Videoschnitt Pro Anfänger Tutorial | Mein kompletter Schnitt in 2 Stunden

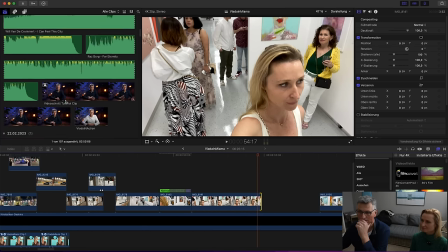So, und jetzt gucken wir nochmal, wohin du guckst wieder. Schauen wir mal, Thema Kunstausstellung.
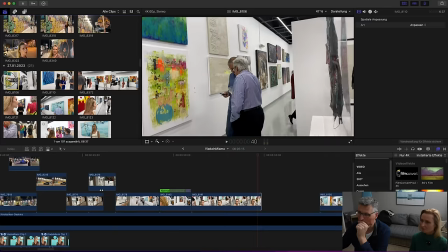Hier sind, gehen wir mal von Anfang an. Hier ist Kunstausstellung, ja, ist das interessant?
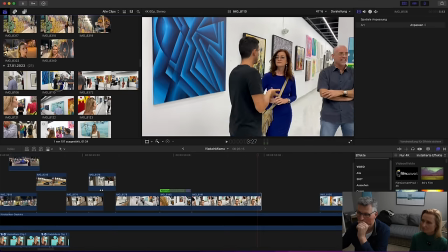Ja, viel weiße Wand hier, weiß ich jetzt noch nicht, mal gucken. Das finde ich schon, die Frau mit dem blauen Kleid passt ja, perfekt zu dem Bild.
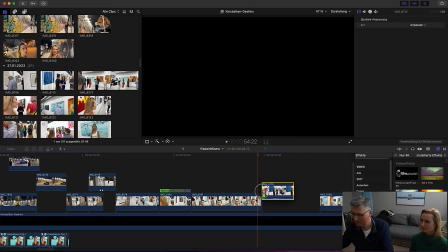Ist aus Österreich, ja. Ne? Passt perfekt. Ja. Sieht auf jeden Fall. Und der andere war Leiter von Galerie.
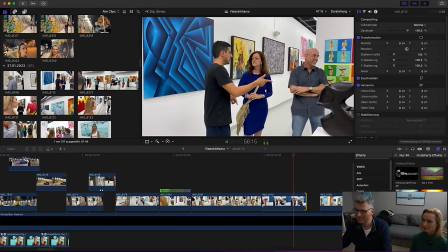Ja, das sieht doch schon voll nach Kunstgespräch aus. Genau. Ne? Na, das sieht doch gut aus.
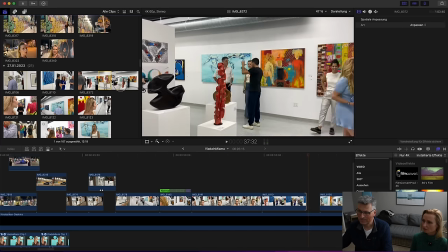Die machen jetzt auch in New York eine Galerie. Klasse. Ja, guck mal, da wirst du auch von mehreren Leuten denen, da. Ja. Genau, das redest du mit denen. Ja. Das finde ich gut. Das ist auch ganz wichtige Aufnahme.
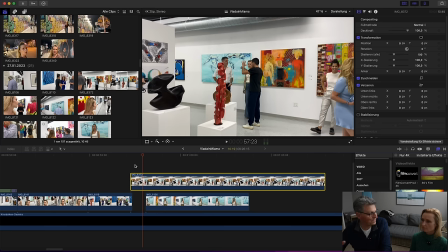Genau, das ist ja wichtig. Du weißt, ob die Leute wichtig sind oder nicht. Weißt, ich schneide jetzt irgendwelche Leute zusammen. Ne, die das ist dann, ganz wichtig. Ne? Das sind beide Geschäftsführer und das ist schon.
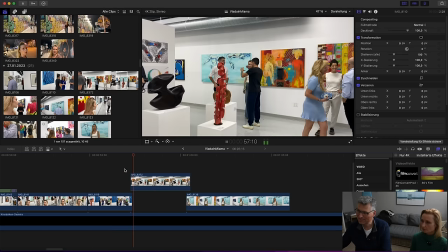Ja, guck mal, du weißt, welche Personen wichtig sind. Ne? Das ist gut und das finde ich gut. Ja, auch dir ein bisschen mehr Zeit geben und das wäre so wieder wohl ein O-Ton, wo ich dann O-Ton.
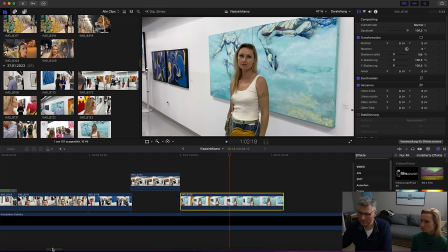Bewegen, ne? Finde ich gut. Ja. Ja, das habe ich gar nicht gedacht, dass du. Der Schott ist super.
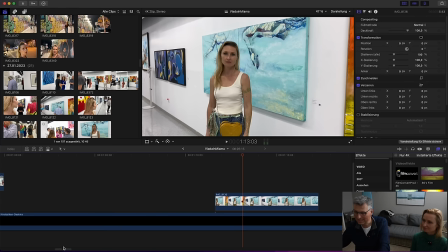Den würde ich aber erst später nehmen, weil da muss wieder so ein O-Ton hinter. Ne? Erstmal gucken, wie lang ist denn unser Lied überhaupt.
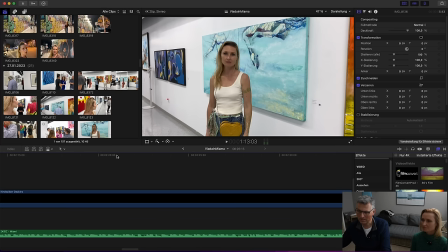Aber wir haben ja noch. Das heißt, in diesem Bereich so ab 2 Minuten 20, vielleicht noch ein bisschen Miami Chill Out.
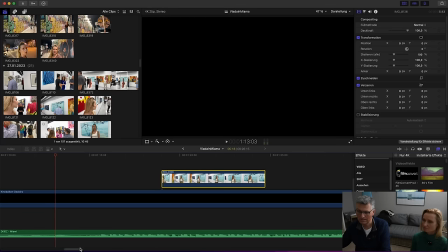Das wäre so für mich, also Kunstausstellung würde ich jetzt würde ich tatsächlich so einiges an O-Tönen hier auch einblenden von dir.
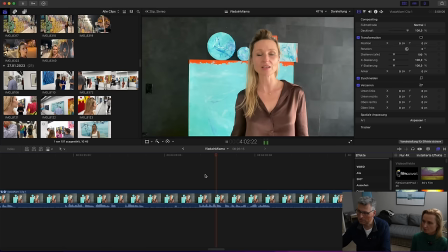Also jetzt sehe ich wirklich dann hier vom Schluss diese Geschichte. Sie bewegen. Also hören wir uns doch mal eben kurz an von Anfang an, was wir davon gebrauchen können.
Die Galerie Azur. Toll war das, in diese Galerie auszustellen.
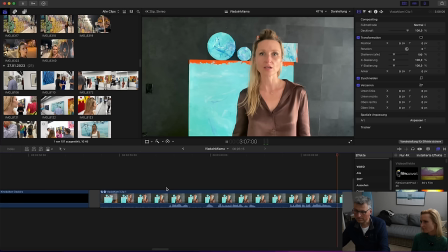Das ist eine internationale Galerie. Sie hat internationale Künstler.
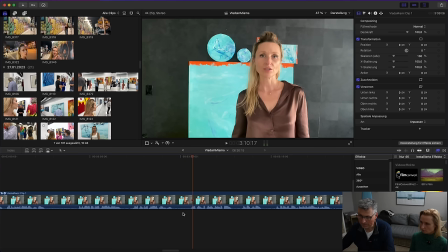Ich finde, der Anfang ist sehr gut, aber dann kannst du schauen, ob du ein bisschen kutschst. Ja, das sehe ich auch so. Also ich nehme das jetzt mal mit. Das Botschaft ist toll.
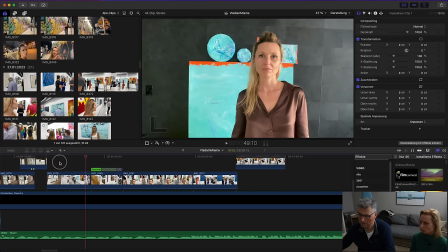Ja. Und das international ist und da kommt man dann wirklich auch.
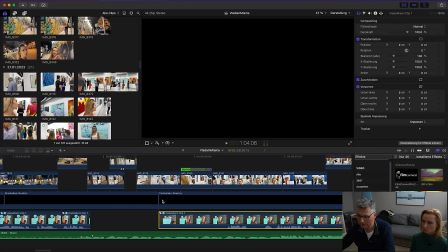Man sieht es ja dann auch letztlich irgendwie zum gewissen Teil. So, warte mal. Erstmal mache ich das, deaktiviere ich hier, die brauche ich ja nicht.
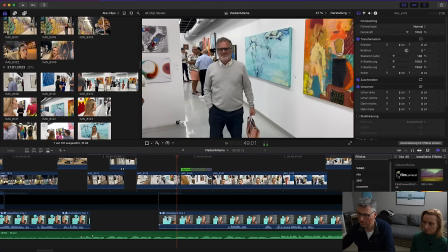So. So, jetzt kannst du quasi hier sagen.
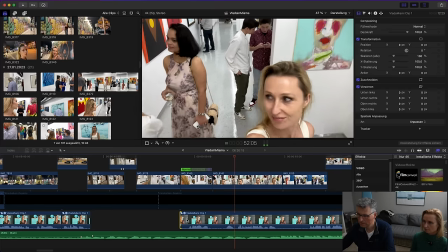Die Galerie Azur. Toll war das, in diese Galerie auszustellen.
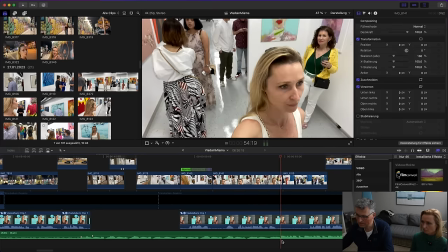Und jetzt würde ich sagen, machen wir den Sound mal ein bisschen, also nicht mit dem Beat, der passt jetzt nicht.
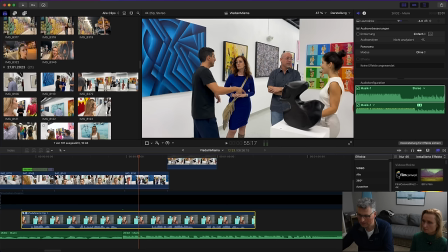Also mit dem Beat finde ich, das passt jetzt nicht. Erstmal, du musst erstmal ein bisschen was erzählen. Erstmal ein bisschen gucken, ja.
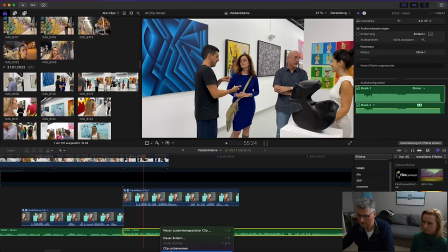Das ist ein... Nein, das passt nicht.
Eine internationale Galerie.
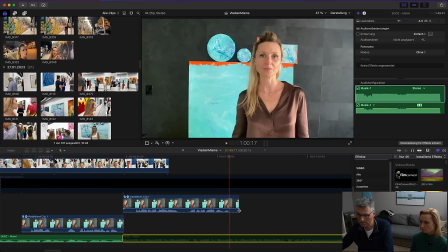Sie hat internationale Künstler.
Okay, internationale Galerie heißt für mich, es hat internationale Künstler, ne?
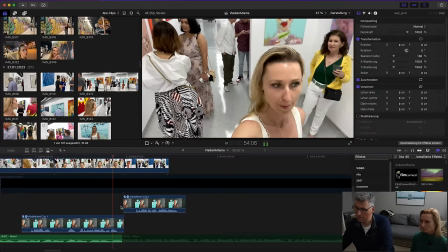Also das ist doppelt gemoppelt, so.
Das sind diese Galerie auszustellen. Das ist eine internationale Galerie.
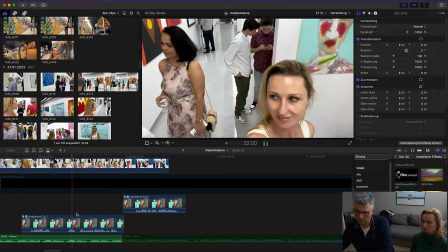Warte.
Die Azur. Toll war das, in diese Galerie auszustellen.
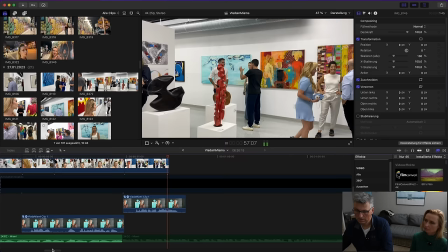Ja, ne?
Das ist eine internationale Galerie.
Okay, was erzählst du noch Spannendes?
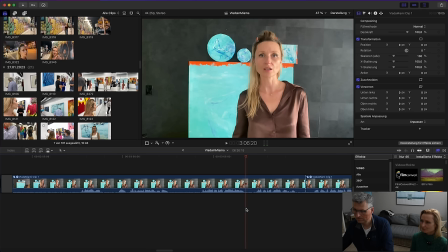Die Galerie Azur.
Okay, das hatten wir.
Sie hat internationale...
Okay, dann lösche ich das schon mal weg, dass wir wissen, das haben wir.
Die Künstler kommen von überall.
Ist auch...
Von ganzen Welt.
Ja gut, international.
Es ist interessant, zwischen diesen Menschen zu sein.
Das ist schon wieder was ich finde, was gut gebraucht werden kann.
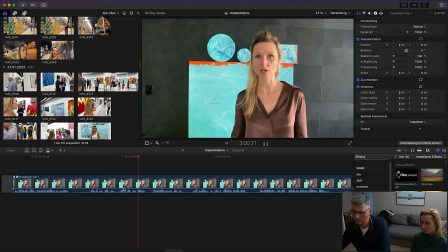Weil Künstler zu sprechen, selbst auszustellen, andere Menschen zu sprechen. Ich habe so ein Gefühl bekommen, die haben Visionen und die leben ihre Visionen aus. Die träumen nicht von Visionen, die leben die aus.
Okay.
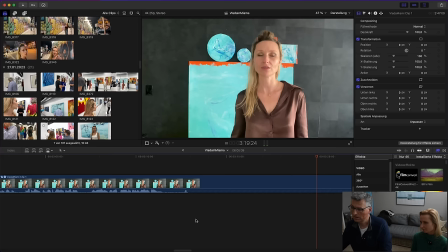Die Visionen werden zu leben.
Das gefällt mir. Das finde ich jetzt gut mit dem das gefällt mir.
Die Visionen zu haben, die im Leben verwirklichen sich.
Ich finde, das gefällt mir ist gut auf Punkt, ja. Und dann muss man nicht dann nochmal von Visionen sprechen.
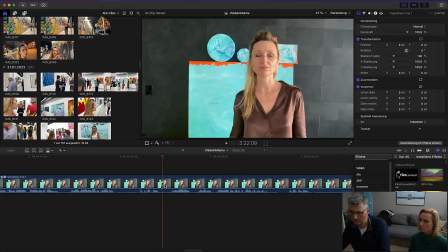Ja. Gefällt mir. Das gefällt mir.